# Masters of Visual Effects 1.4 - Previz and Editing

In these instances, we often forget that, oh, there's a camera, let's move it in a way that a cameraman would or that a director would on location during a shoot, where the camera is more often than not having some kind of thought put into it about where it should be going, how it should be panning or tilting or zooming, or whether or not we should have it handheld to create some kind of vibration or excitement, how it might follow action.
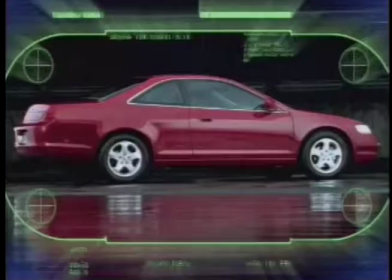(13:56)
For example, if we have someone running or if we have someone jumping, there's sometimes a little bit of camera innuendo that kind of accentuates that movement.
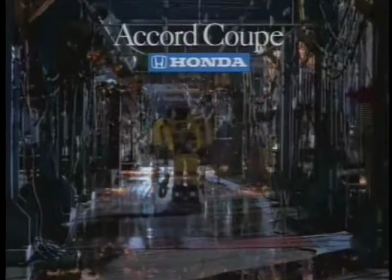(14:03)
Well, all that comes very naturally when you shoot something on location with actual practical elements. But when you're doing something as an effect, you sometimes eliminate motion to simplify things and later introduce motion to retell how that motion might have actually added to the story. By the way, the mumbo-jumbo word practically refers to something that's actually shot on location as opposed to something that's done as an effect after the fact. So when you're talking about setting up your production and planning each shot, practical shots are shots that you can actually shoot as opposed to effect shots which will not be shot, but rather elements will be shot and the actual effect shot will be completed after the fact in post.
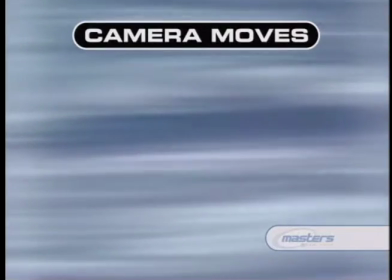(14:43)
Let's break down the different kinds of camera movements that are often seen in real photography.
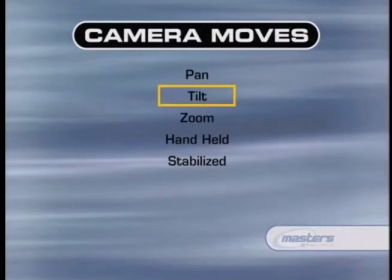(14:47)
These would be the pan movement, the tilt movement, changes in focal length, also known as zooming,
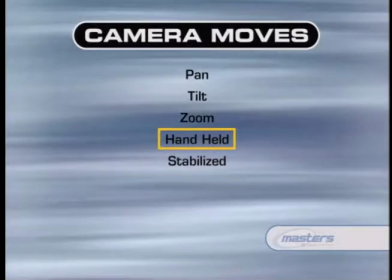(14:54)
and then we have kind of handheld and Steadicam held or harness held camera shots, which can have a different effect altogether.
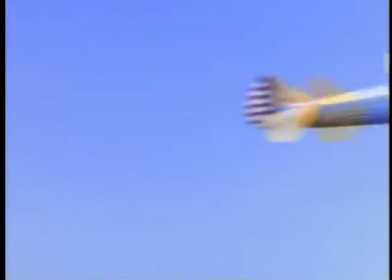(15:01)
Here you can see that a pan involves actually taking the camera on its axis and moving it from side to side, creating a kind of head turn effect.
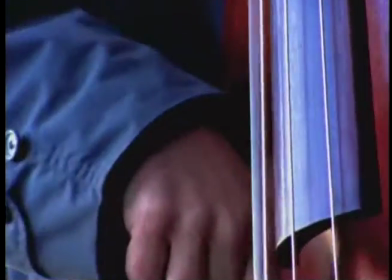(15:09)
A tilt, we have someone nodding their head up and down, the camera looking up and down.
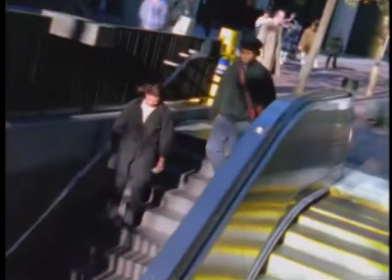(15:14)
And you can actually combine a pan and a tilt to get more complex, more sweeping motion.
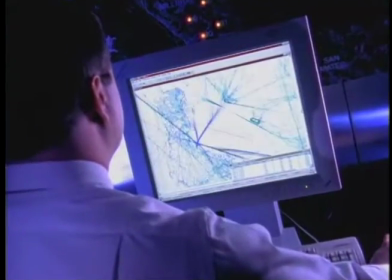(15:19)
Then you have the zoom, where we actually seem to get closer or farther away from a scene based on changing the focal length of the lens.
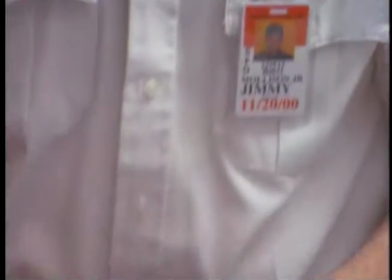(15:26)
And again, you can combine this with a pan and tilt to get sweeping panoramic shots that are very dynamic, have lots of motion in them, not only of the orientation of the camera, but also the perception of what's being focused on by the camera. So as we pan, tilt, and zoom away or into a scene, it really draws us towards the action or away from the action to kind of look at things more broadly.
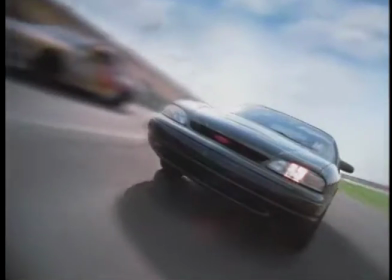(15:46)
Here's some examples of some camera motion inside of some of the spots we've been looking at, and you can see that the camera motion adds to the excitement of the scene.
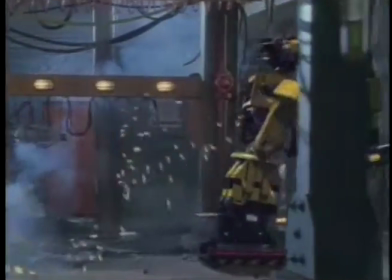(15:54)
For example, here with the robot, we can see that as the robot is rushing towards this car because he's so excited to see the car, you can see that the camera is quickly dollying with it,
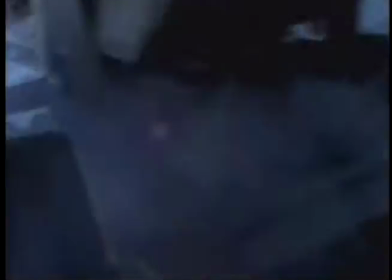(16:05)
following along as if on a track to capture the motion as this robot is escaping from us, escaping off to the right very excitedly.
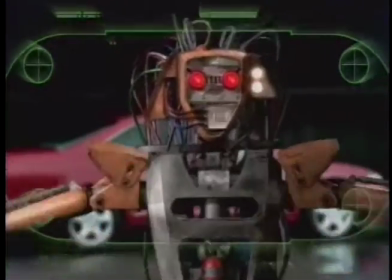(16:12)
In this robot shot, this motion of camera actually exists. The elements were filmed with the camera moving, and then the introduction of the robot into the scene as an effect was done to match that camera motion. So we're actually marrying the camera motion to the actual effects. However, in some cases, we're going to completely reinvent the camera to give it that kind of motion when there really wasn't any to begin with.
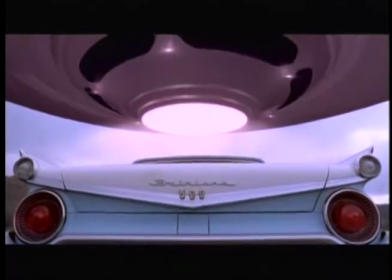(16:34)
Here in this shot in Keep Clear, we have the shot of the UFO arriving and settling down over the car. Now, if you were standing behind this car with a camera and you saw a UFO arriving, you would most likely lift the camera up a little bit and go, whoa, what's this above me going on up here? And if this had been filmed on location with a real plane or UFO arriving, the cameraman would have naturally done that. It's just an instinctive thing to do. Since we locked the camera off for this shot because we wanted to make it easy to marry these elements together to introduce this UFO, there is no motion.
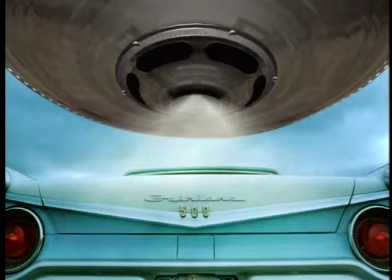(17:03)
So as a post-process, as a visual effect, we're actually going to take the plate and just simulate a slight tilt up.
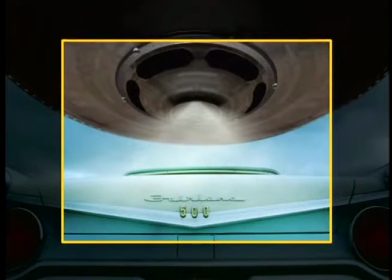(17:10)
It's very subtle, and you normally would not even notice that this was going on. However, if you're breaking down the visual effect shot editorially, these are the things that really make an effect shot.
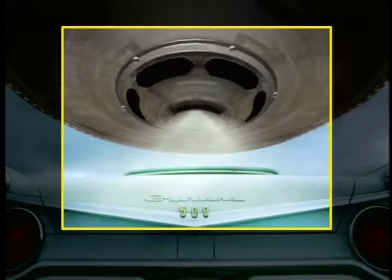(17:18)
This really adds to the emotion of the shot. That's why paying attention to the lack of a camera in a visual effect shot will make your effect shots better by reminding you to sometimes introduce that camera movement back in to make them seem more real. When you're trying to break down the motion of the camera and what maybe the motion of the camera should be in an effect shot, think about some of the classic film devices for camera motion.